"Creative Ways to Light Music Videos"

Good afternoon. Welcome to the B&H Virtual Event Space. Today, we're going to be talking about some easy and creative ways to light music videos, hosted by Nanlight. And for that, I'd like to send a warm welcome to the man behind YCImaging, Chrystopher Rhodes. Chris, what's going on, man? How you doing, man? Good. How's everything? Great, man. I'm glad to be here talking about lighting. I love lighting, and I think that it is the most transformative aspect of any video production. So it's gonna be cool sitting here talking about it today. Now, we're excited to have you on. Look, I got a sneak peek, everybody, and he's being really humble and really low key right now. He's really good at what he does. The way you light your videos, just everything. I don't even want to say anything. I'm not going to give it away. Stay tuned. You guys are really going to get kind of just locked in to what it takes to create emotion and mood and drama and any kind of effect you want to do via lighting. Chris is going to show you everything. And the best part, we answer your questions. So if you guys do have any questions at all, feel free to get them in. I want to send a special welcome to everybody joining us watching live on YouTube. If you haven't checked it out, it's BH Event Space on YouTube. And another special thank you to Nanlight for hosting today's event. Chris, I'll kick it over to you, and I'll see you in a bit for some Q&A. Sounds good, man. Let's get into it. Let's do it. I'm excited. Let's hop into it. Okay.
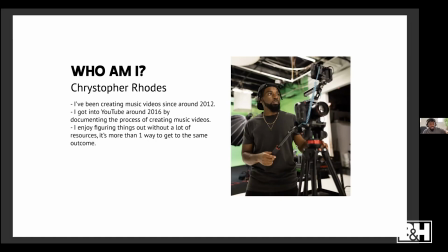So for the people who don't know me, if you're not part of my audience, I am Chrystopher Rhodes. I've been creating music videos for just under a decade at this point, which is insane to even say. I got into YouTube around 2016 just by documenting my creative process with music videos.
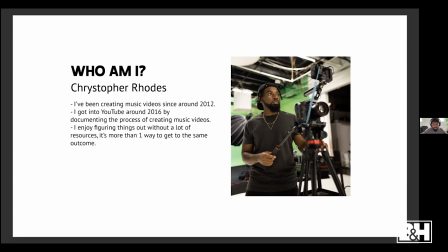And I honestly really enjoy figuring things out without a lot of resources. I grew up in a city that doesn't have a lot of studio spaces. We don't have rental houses. We really don't have anything. So I like figuring things out on my own. It's more than one way to get to the exact same outcome.
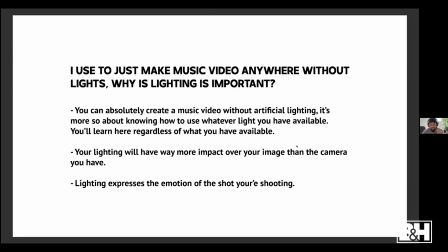So when I started out creating music videos, a lot of it was really just me running around and shooting whatever I could find. And I really wasn't too focused on lighting. And you can absolutely do this, but this is the reason why lighting is very important. Like I said, you can actually create a music video without artificial lighting.
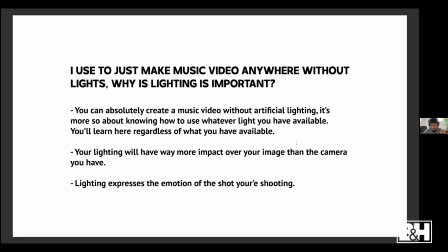It's more so knowing about how to use whatever light that you have available to you. So if it's the sun, being able to utilize that in the best possible way is going to give you the best possible outcome. And in this webinar right here, I guess this isn't even a webinar. This is like a live, a live event.
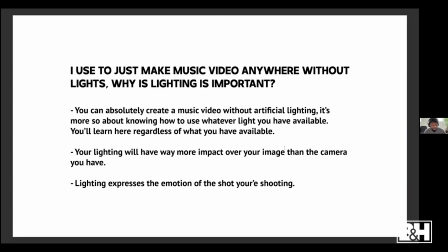You'll learn here regardless of whatever type of lighting you have available to you. Your lighting will always have more impact over your image than pretty much any camera you have out there. If you know lighting, you can get a great cinematic image or a great creative image on your smartphone,
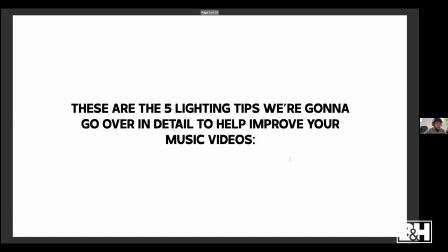and lighting expresses emotion through your shots whenever you're shooting. So these are the 5 tips we're going to go over in detail to help improve your music videos.
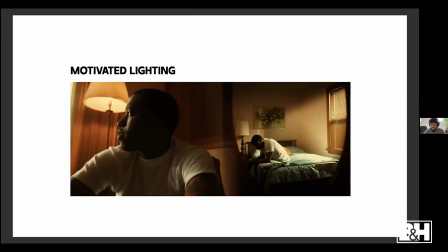The first one is motivated lighting. That's probably the easiest and the one that you see the most often.
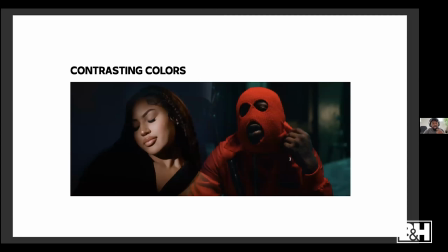We'll talk about that once we get to that. The second one is contrast colors. Using contrast and colors to light your scenes makes things pop in your scenery.
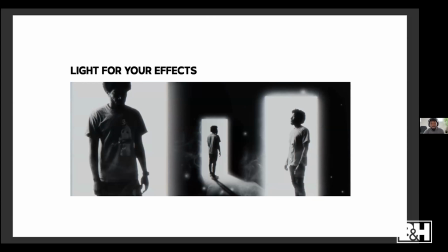The next one is lighting for your effects. If you're going to be doing these sort of VFX in post, you're going to want to light the scene to match those VFX once you get to that process.
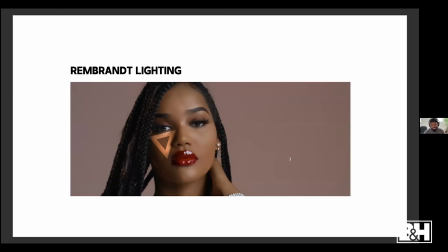And the next one is Rembrandt lighting. This is also a lighting technique that we see all the time. Once you notice it and once you learn about it today in this live event, you'll never not notice it.
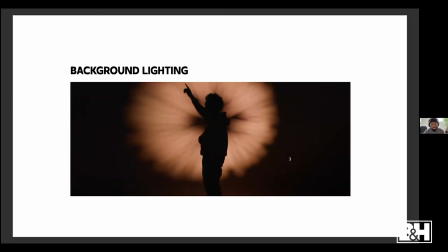And the last one is just background lighting. So what is motivated lighting?
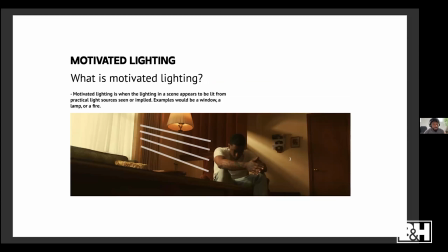Motivated lighting is when the lighting in the scene appears to be lit from the practical sources seen or implied. An example of this would be a window or a lamp or a fire. If we look at this screen grab right here from a music video that I just recently created, you see this big window off to the side of the frame.
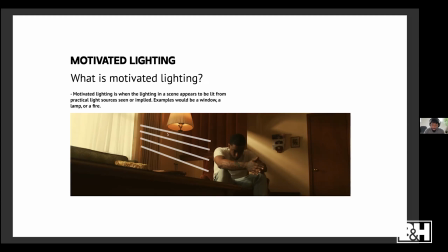And just looking at this frame, you would assume that the window is lighting the scene. But once we get to the breakdown, you'll notice that we actually have lighting outside of the window. So it's not just the sun that's lighting this. So how do you do motivated lighting?